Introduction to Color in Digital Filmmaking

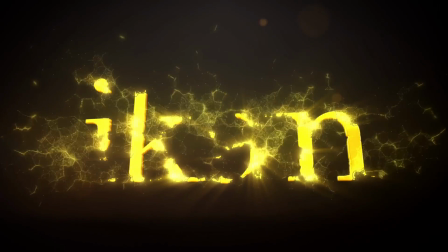[0:16]
This Filmmaker IQ lesson is sponsored by Ikan, award-winning designer, manufacturer, and distributor of professional video, film,
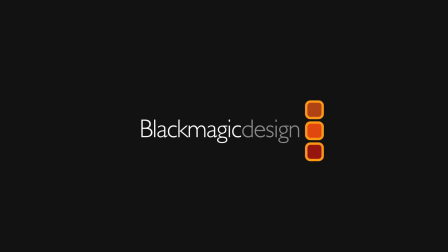[0:24]
and broadcast production equipment, and by Blackmagic Design, creating the world's highest quality solutions for feature film, post-production, and television broadcast industries. Hi, welcome to FilmmakerIQ.com. I'm John Hess, and today we'll cover the basics of color in modern digital filmmaking and some of the things you need to think about as you consider how to color your productions. There is a place in my heart for black and white photography, but black and white, as beautiful and nuanced as it can be, is a world unto itself. Color to me is a much more versatile and, when used correctly, a much more evocative tool.
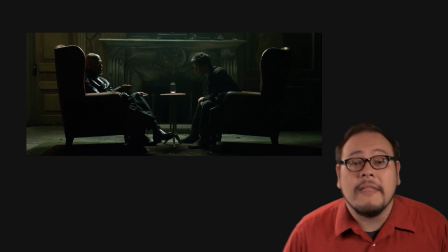[1:07]
I'll take, for instance, the 1999 film The Matrix, directed by Andy and Lana Wachowski.
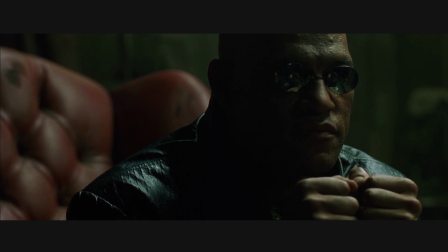[1:15] This is your last chance. After this, there is no turning back.
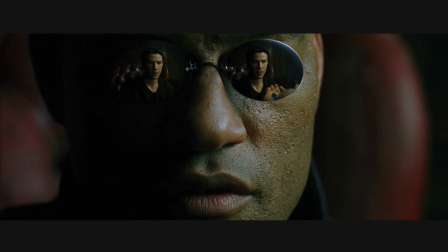[1:20] You take the blue pill, the story ends. You wake up in your bed and believe whatever you want to believe.
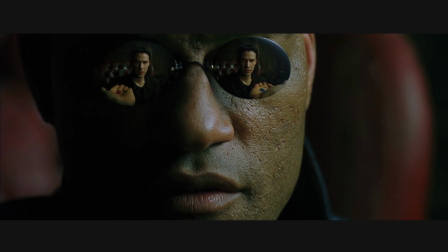[1:27] You take the red pill, you stay in Wonderland, and I show you how deep the rabbit hole goes.
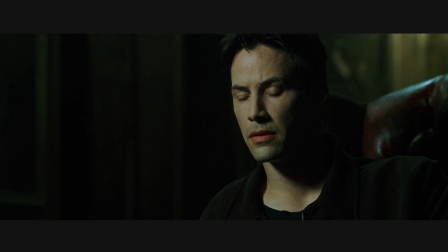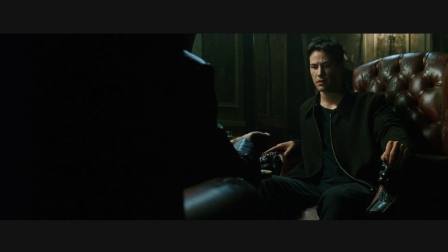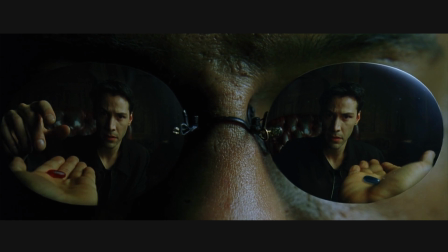[1:44] Remember, all I'm offering is the truth, nothing more.
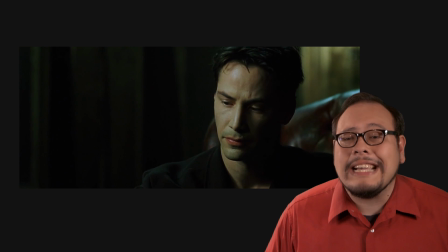[1:53]
Notice the subtle use of color as a visual cue for location.
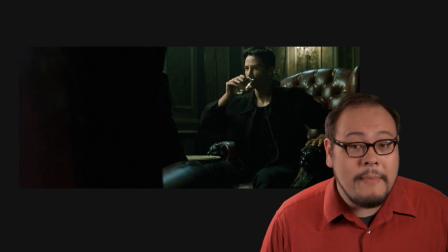[1:57]
When Neo and Morpheus talk inside the Matrix, there's a sickly green cast of everything,
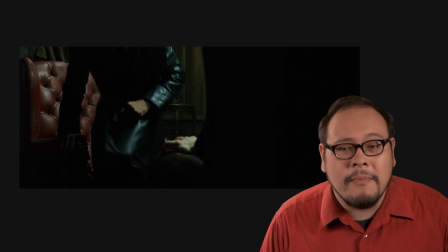[2:03]
reminiscent of those old green monochrome computer monitors that folks of a certain age are familiar with.
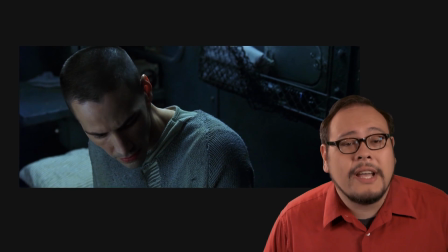[2:08]
When out of the Matrix, the colors are more natural.
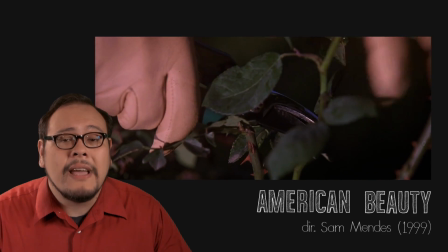[2:12]
Compare that to this opening scene from Sam Mendes' American Beauty, also from 1999.
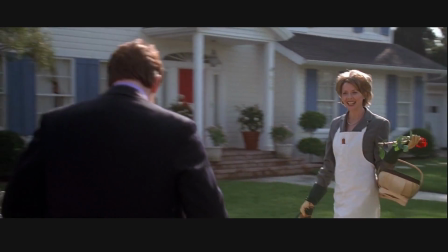[2:20] I love your tie, that color. I just love your roses.
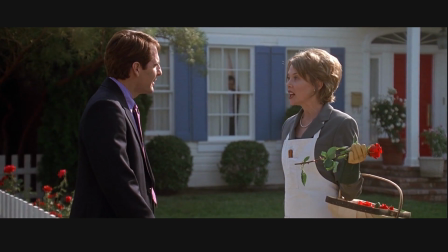[2:25] How do you get them to flourish like this? Well, I'll tell you. Eggshells and Miracle-Gro.
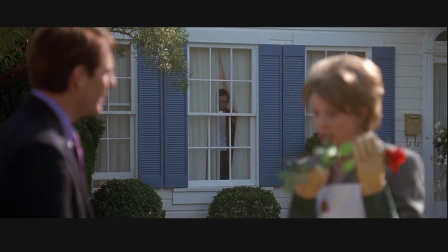[2:32] I've never heard of that. Man, It's a combination. I get exhausted just watching her.
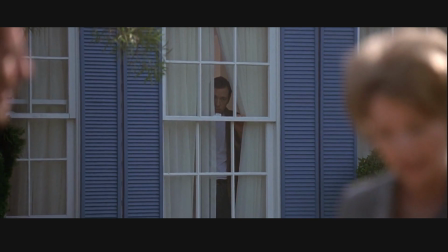[2:37] She wasn't always like this. She used to be happy. We used to be happy.
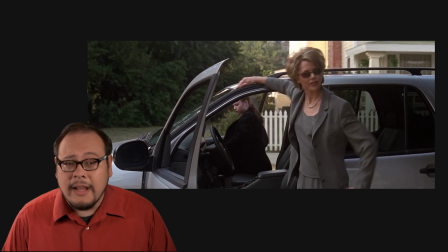[2:46]
Mendes relies very much on a strong red, white, and blue color palette to underline the idealized facade of Lester Burnham's suburban family.
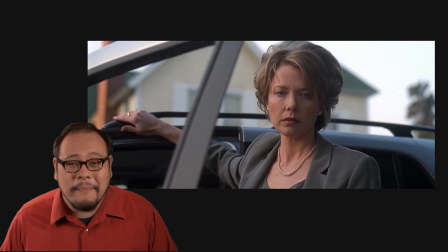[2:55]
Even the folders Lester drops in this opening scene are red and blue, a deliberate continuation of the chromatic theme.
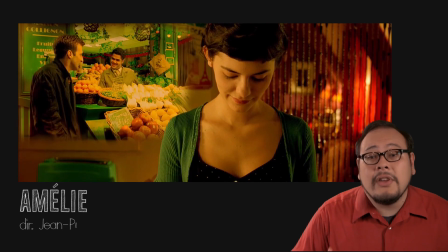[3:03]
Compare these bold primary color schemes to the earthly tones of Jean-Pierre Jeunet's 2001 film, Amélie.
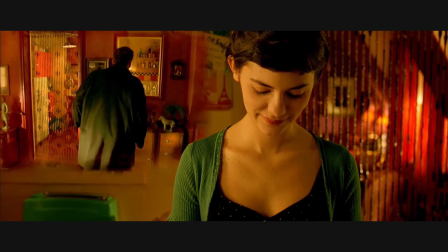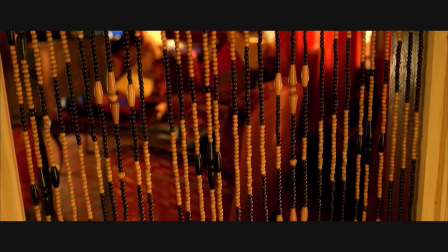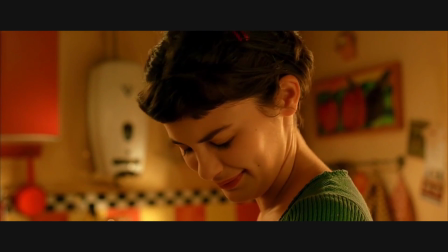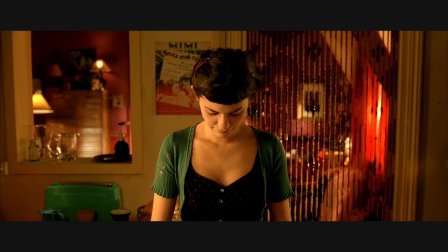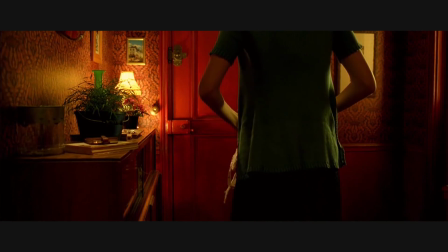[3:58] Amélie? Amélie?
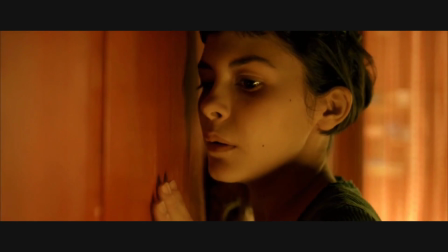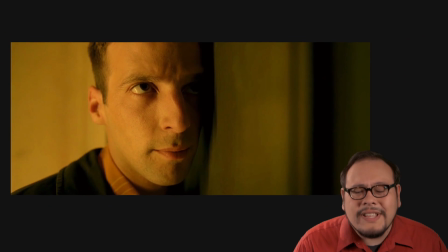[4:09] Amélie?
Jeunet uses a rich, warm palette of greens, yellows, and reds,
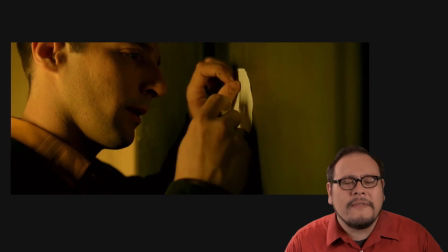[4:16]
a signature color palette of his that gives his films sort of a grotesque yet magical warmth to them.